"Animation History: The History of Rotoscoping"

If there's anything I love, it's animation and animation history, specifically the rubber hose era of the 20s and 30s. Get me talking about different animation techniques and you likely won't get me to stop. One of my favorite techniques to talk about is rotoscoping. But what is rotoscoping and why is it important to animation? To understand that, let's delve into the origin and development of this technique. If I were to ask you to think of any animator from the last century or so, your mind would probably jump immediately to Walt Disney, right? Well, it's true that Walt did a lot of great things, but that notoriety is a double-edged sword.
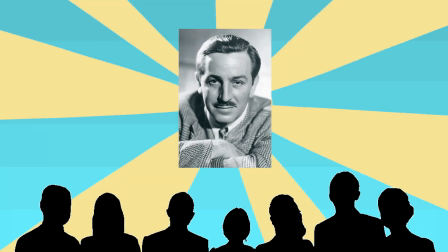[0:40]
His many accomplishments tend to overshadow anything other animators have done to improve animation. That aside, let's talk about the man who developed the rotoscoping technique, Max Fleischer.
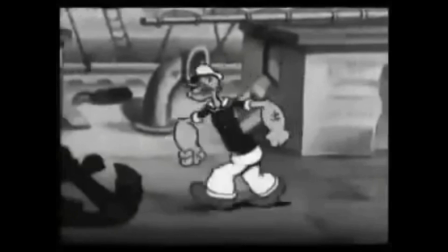[0:51]
You may be familiar with his characters Betty Boop and Popeye the Sailor Man. In fact, while Fleischer's name might not be as well known as Disney's,
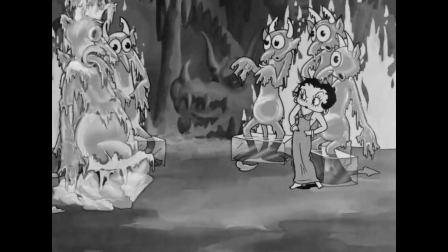[0:59]
the unique style of his company's animations may seem familiar as it has directly inspired
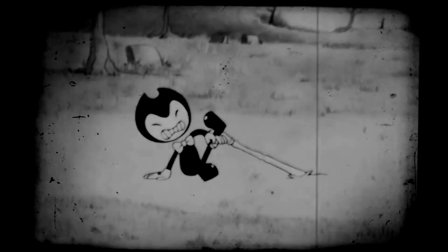[1:04]
modern takes on rubber hose animation in video games like Bendy and the Ink Machine and Cuphead.
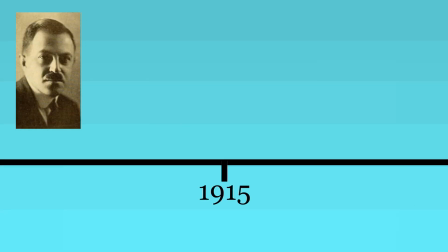[1:11]
Max Fleischer invented the rotoscoping technique in 1915 to help animate his Out of the Inkwell series.
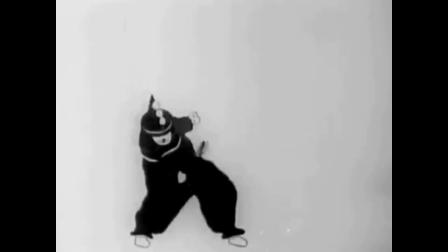[1:18]
Max had his brother Dave Fleischer perform on camera in a clown costume.
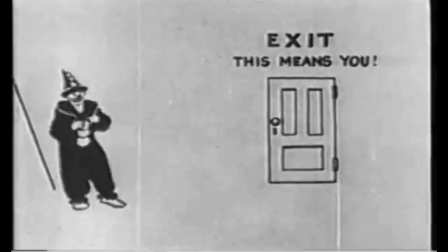[1:23]
He then took this footage and traced it frame by frame to create an extremely fluid and realistic animation of his character, Coco the Clown. Originally, he thought this process would streamline the already arduous task of animation. However, this didn't turn out to be true. Because of the nature of this technique, mistracing a frame meant the animation might come out crooked or wobbly, which meant more time would need to be spent on an animation to fix any small errors.
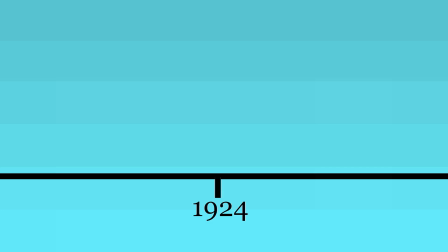[1:52]
Fleischer ended up putting rotoscoping away in 1924, but in 1930 he turned to more innovative ways to utilize the technique.
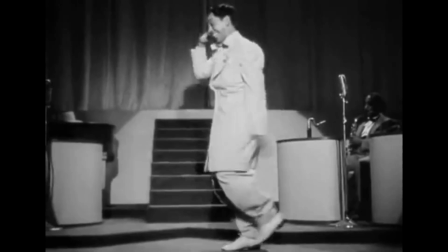[2:01]
Enter Cab Calloway. Calloway was a jazz singer, dancer, and band leader whose popularity peaked in the 1930s and 40s.
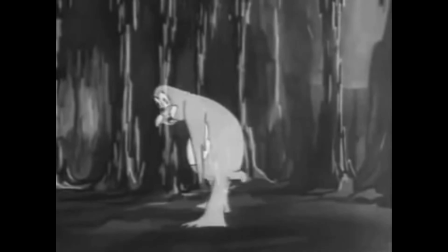[2:09]
His music and dancing were utilized in a few animated shorts produced by Fleischer Studios,
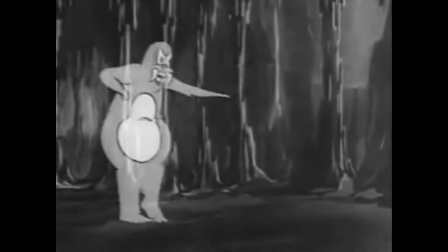[2:15]
most notably Minnie the Moocher in 1932, and both Snow White and The Man of the Mountain in 1933.
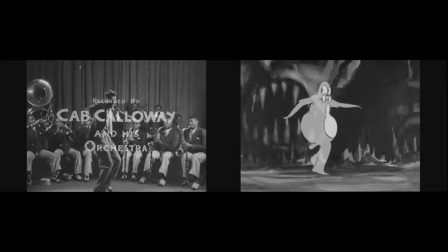[2:22]
These examples of rotoscoping were completely different from Fleischer's previous shorts.
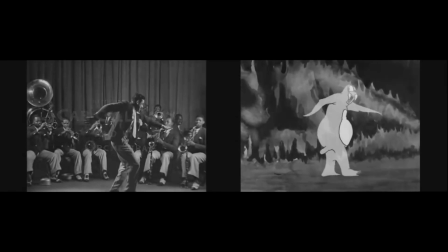[2:27]
Instead of strictly adhering to Cab's body structure, Fleischer focused more on the movements and timing of the dancing,
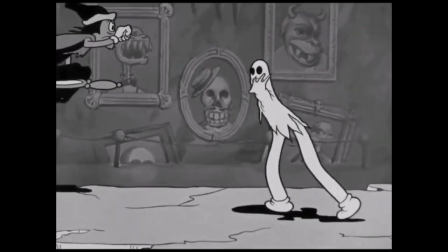[2:35]
morphing the actual animation into different, stylized shapes and creatures.
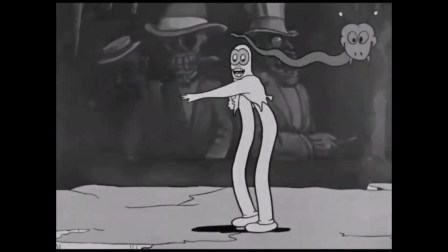[2:39] She was the roughest, toughest frail, but Minnie had a heart as big as a whale. Hidey, hidey, hidey, hide. Hidey, hidey, hidey, hide.
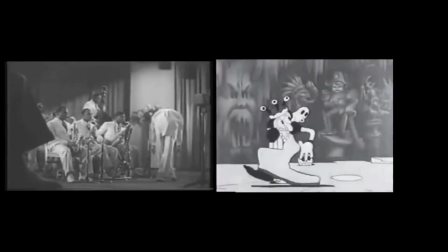[2:52] Whoa.
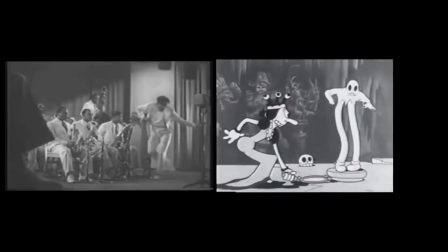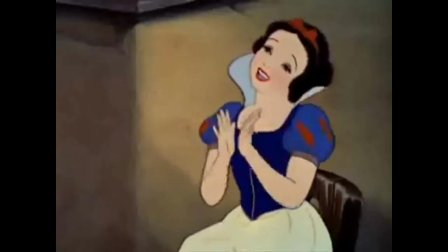[2:58]
Speaking of Snow White, as well as bringing back the topic of Disney, the Walt Disney Studio also used rotoscoping in a lot of its feature films. Take this scene from Snow White and the Seven Dwarfs.
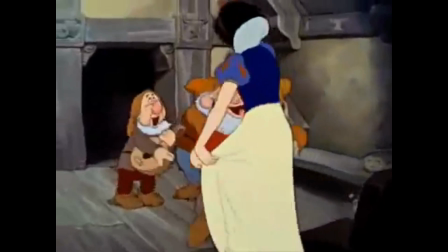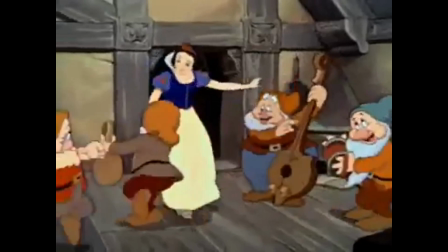Do you notice how realistically proportioned Snow White is compared to Doc?
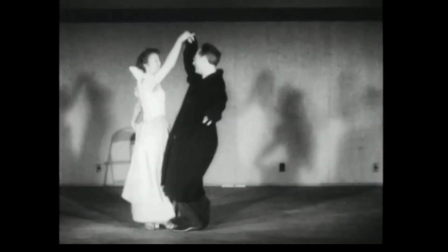[3:25]
That's because Snow's movements are directly rotoscoped, while the dwarves' movements are merely referenced.
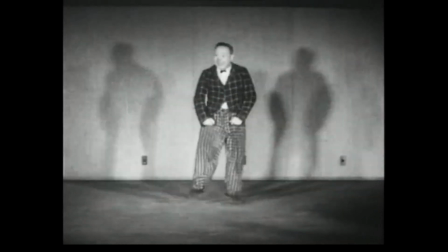[3:31]
Because they're shorter and more stylized than Snow White herself, directly tracing footage of the actors who modeled the dwarves wouldn't look quite right.
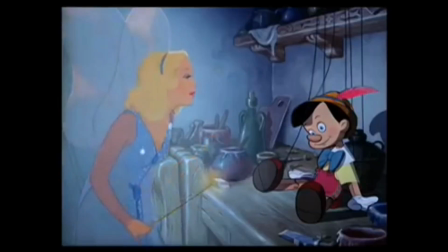[3:40]
The same goes for the fairy from Pinocchio.
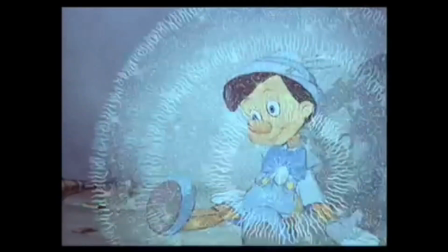[3:43]
Her rotoscoping is incredibly detailed and realistic, while the rotoscoping for Jiminy Cricket is stylized and cartoony.
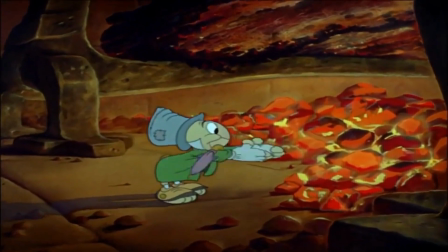Disney has used rotoscoping in plenty more movies like Alice in Wonderland,